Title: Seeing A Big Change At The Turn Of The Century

And there was definitely another light off screen lighting onto Harrison Ford in this scene.
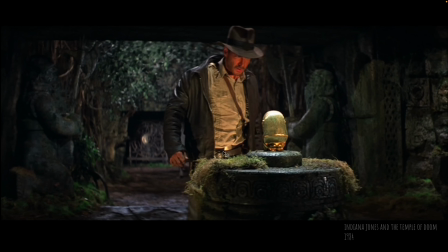498s
Here, just so many white light sources. And there's some variance of color through this, but wow, I just really started to see this theme.
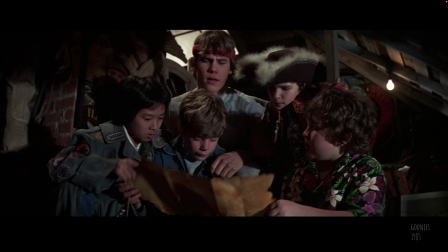507s
The Goonies has a lot of scenes that are lit. White light from the front, hard light direct from the light source.
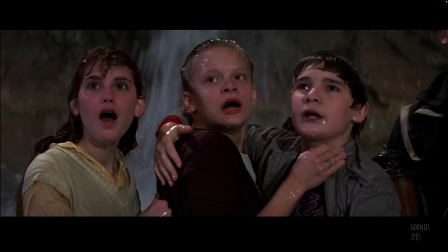513s
White light from the front. Besides Indiana Jones, it was also the James Bond movies where I look at Pierce Brosnan as James Bond pretty much through the whole film
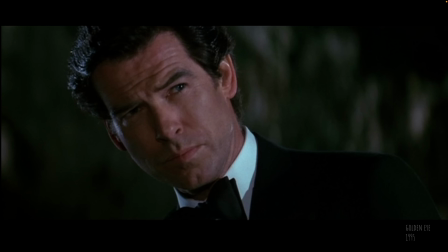522s
looks the same. He's very consistent. It gives him a very elegant look so that he always looks good on camera. Mission Impossible, 1996. So we've gone from the 1930s all the way through the 1990s with this very consistent cinematic language of light
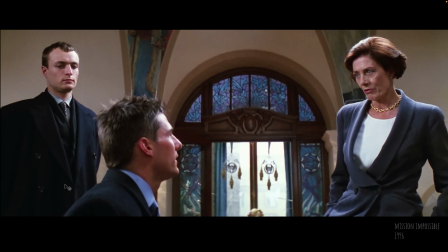539s
that has this same white light look with lots of rim lights that are off screen that we don't know where they are, just like you would do on a theatrical stage. Something up above you is lighting you.
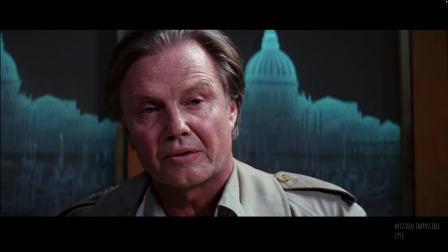550s
It wasn't until I was capturing images from Mission Impossible 1 and then capturing
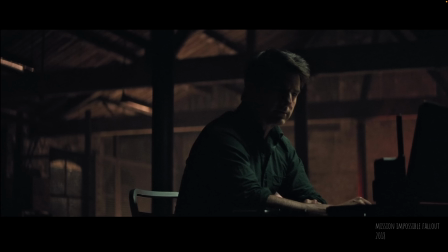557s
images from Mission Impossible Fallout that was 20 years later that I started to go, whoa, something changed.
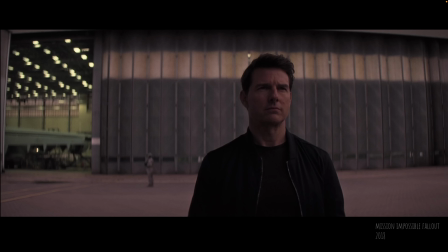565s
There is a big difference here in the look of these scenes. There's no white light from the front. There's color from the environments that's bleeding onto the characters. The characters are not consistent from shot to shot. Look at how radically different this shot is. Here's the big difference. Here is the shift, as I like to call it. I think sometime in the 1990s, early 2000s, cinematographers changed from character-centric lighting
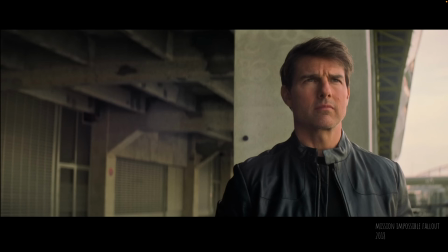591s
to environment-centric lighting. Another way to put this would be theatrical to natural lighting.
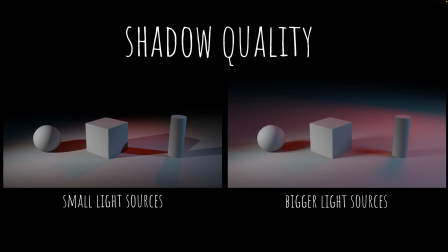598s
Part of this comes down to the technology itself. We learned that all these overlapping hard shadows like we saw in the images of The Wizard of Oz, and just gives this kind of overlapping direct light source look, versus if you diffuse those lights a little bit,
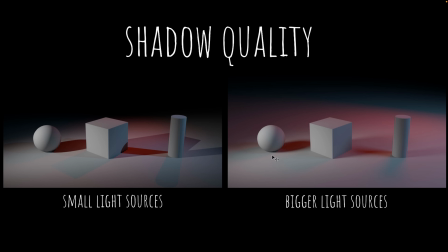613s
you change the quality of the shadows and of the light, it gives a softer look and everything can blend together. Small little light sources versus large light sources that just smooth out those shadows, gives a creamier look. And this is what I think changed. Part of this was technical, part of this was cultural. Two things that held that look for such a long period of time until it shifted. The technical was we suddenly got digital cameras. We got post-grading that we could do digitally and really make cameras far more sensitive to low light situations. We also had lights that didn't have to be so hot. We could do a lot more. And culturally, there were people who were disruptors who would be like, do we have to do it this exact way?
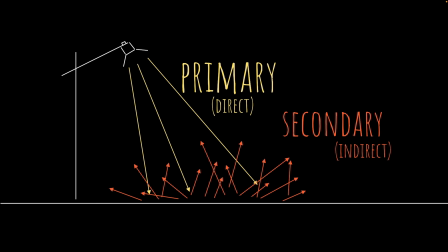658s
Is there another way we could do it? And then, of course, I like to notice the difference between direct light sources, primary light sources, where the light is coming straight from a light right onto the character's face, versus a change of using secondary and indirect light from the environment, natural light that bounces in the scene, and using that to shape and to develop the characters.
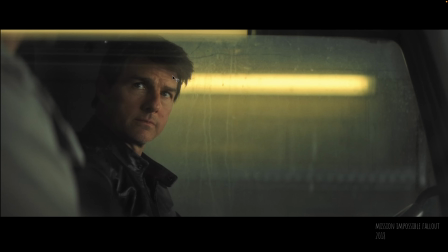680s
So let's look at some more Mission Impossible with these in mind. The character is lit from lights in the environment, and now he doesn't have hard shadows. He doesn't have white light onto his face. It's very soft light. It's indirect light.
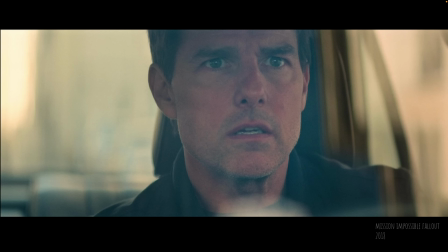694s
Now when I see scenes in cars, it looks like he's actually in a car and not on some theatrical stage.
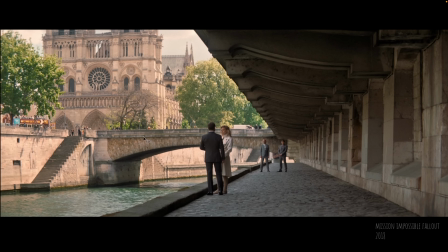699s
This scene in particular I think is really beautiful, where they're not out in the sun.
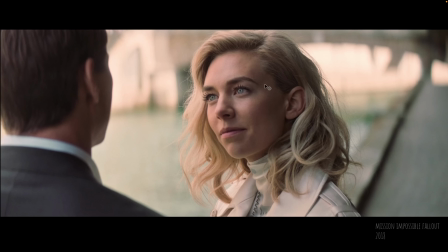704s
All of their light, when I cut into the close-ups, is bouncing off the wall back there and onto their faces,
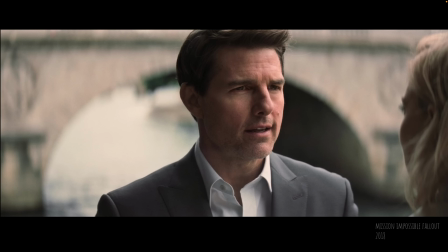710s
which makes a very soft quality to the light here. It changes the shadow quality because the light source is very large. It's not just one little dot of sun way up in the sky. It's this huge wall that's wrapping the light around their faces.
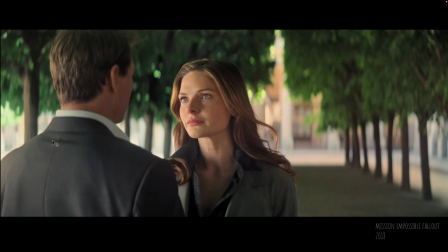724s
Same with here. This scene is lit from bounce light. It's all indirect light from what's happening off screen.
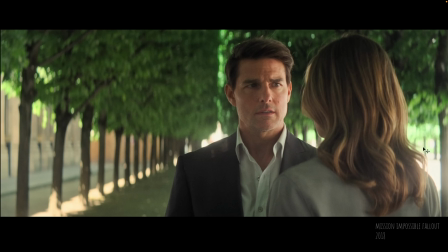730s
Just out here, there's sunlight and it's bouncing off of a large section of ground and up onto the characters. That's our key light now. You still get the shape of the character and the light wrapping around their face, but it's indirect light, so it gives a different quality.
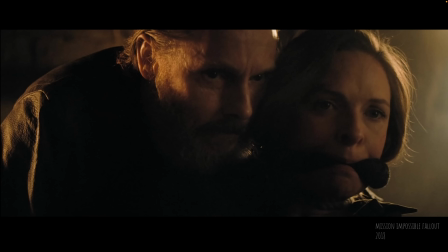747s
And now we're freed from having to follow that cultural standard of this is the way you light a woman's face and a man's face and the way you light environments with all these white light sources. Now we can have so much more range of emotion because we can make these really dark scenes and really bright scenes and a lot of different color. Skyfall, great example. Look, remember when I showed the images of James Bond, Pierce Brosnan, pretty much looking same through the whole film?
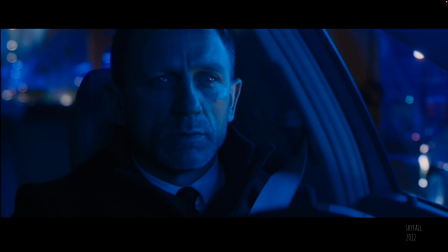774s
Well, check out Daniel Craig here and the variety just in this one film of Skyfall and the different looks that he has from this
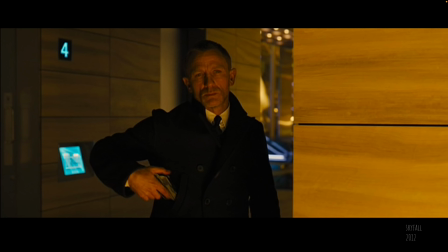782s
environment-centric lighting and the way he's lit by bounce light here and warm light,
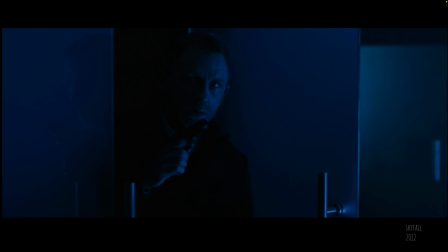787s
cool light, green light, all kinds of different colored light. And it allows the film to have a much bigger dynamic range of emotion as the character's moving through these different worlds.
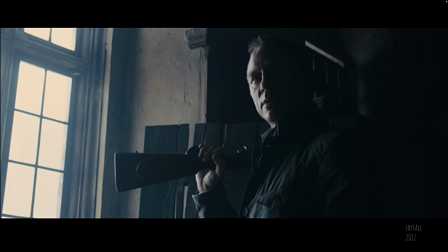799s
We don't have to see the whole character's face anymore. We can just have a little sliver of light.
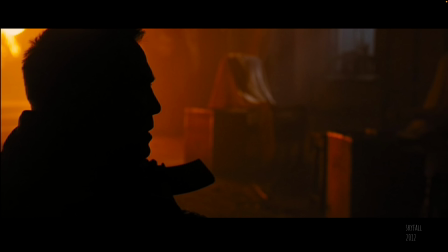804s
We know who it is. We know what the storytelling is. We've evolved quite a bit to where we can have the character's face not even be lit at all and it's just a silhouette.
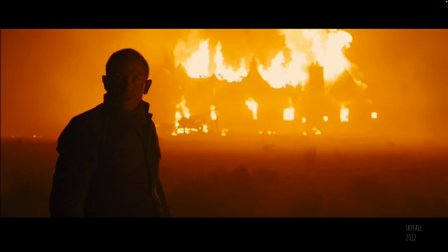813s
And it makes for some really beautiful imagery in film. Blade Runner 2049, I just love the look of this film.
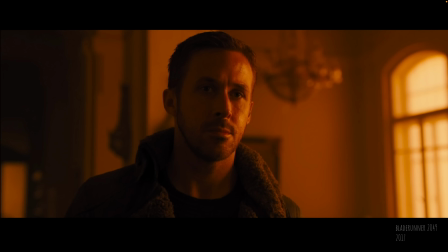820s
I've referenced it before in other videos, but look how graphic it is and how strong of a difference this is from
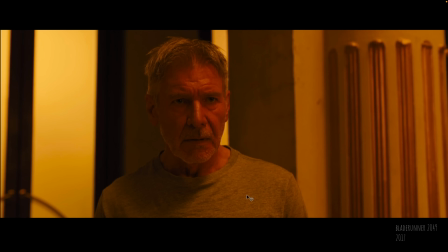828s
Indiana Jones and the Temple of Doom to what was done on Harrison Ford in this, where it's all indirect, soft, beautiful light. And they're okay with letting the characters' faces not have pure, correct colored skin tones.
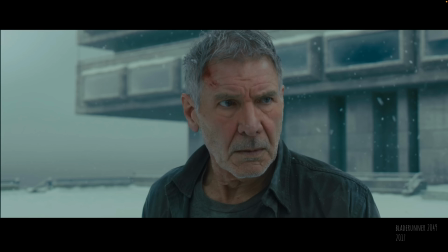842s
They can be very indirect light and a lot of silhouette. Or when they do get exteriors, they don't always have to have sun and rim lights. It can be with very soft, beautiful light sources. So to wrap this up, this is just something that I observe and I find really fascinating,
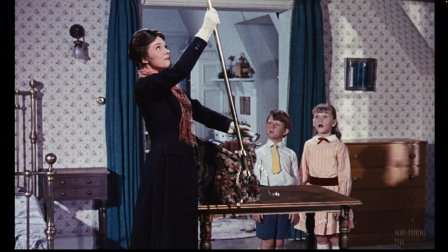858s
that we go from Mary Poppins in the 1960s to Mary Poppins Returns in 2018, and just look at the difference between these. If I just this is the kids in Mary Poppins and this is the kids in Mary Poppins. It feels so much more rich and believable and soft and magical. And I think that this is what cinema needs, is to be able to know when to break the rules and say, hey, do we have to do it that same way? Why don't we try something different? Maybe there's more stories that we can tell if we break the way of doing things traditionally, and we can look and use all of the tools of the beauty of light and break all these rules and just make awesomeness. All right, that's my thoughts for the week. I hope you enjoyed this as much as me. I just think this stuff is so cool, and I just want to share it with everyone and give you the same love of light that I have. All right, until next time, keep creating. Bye.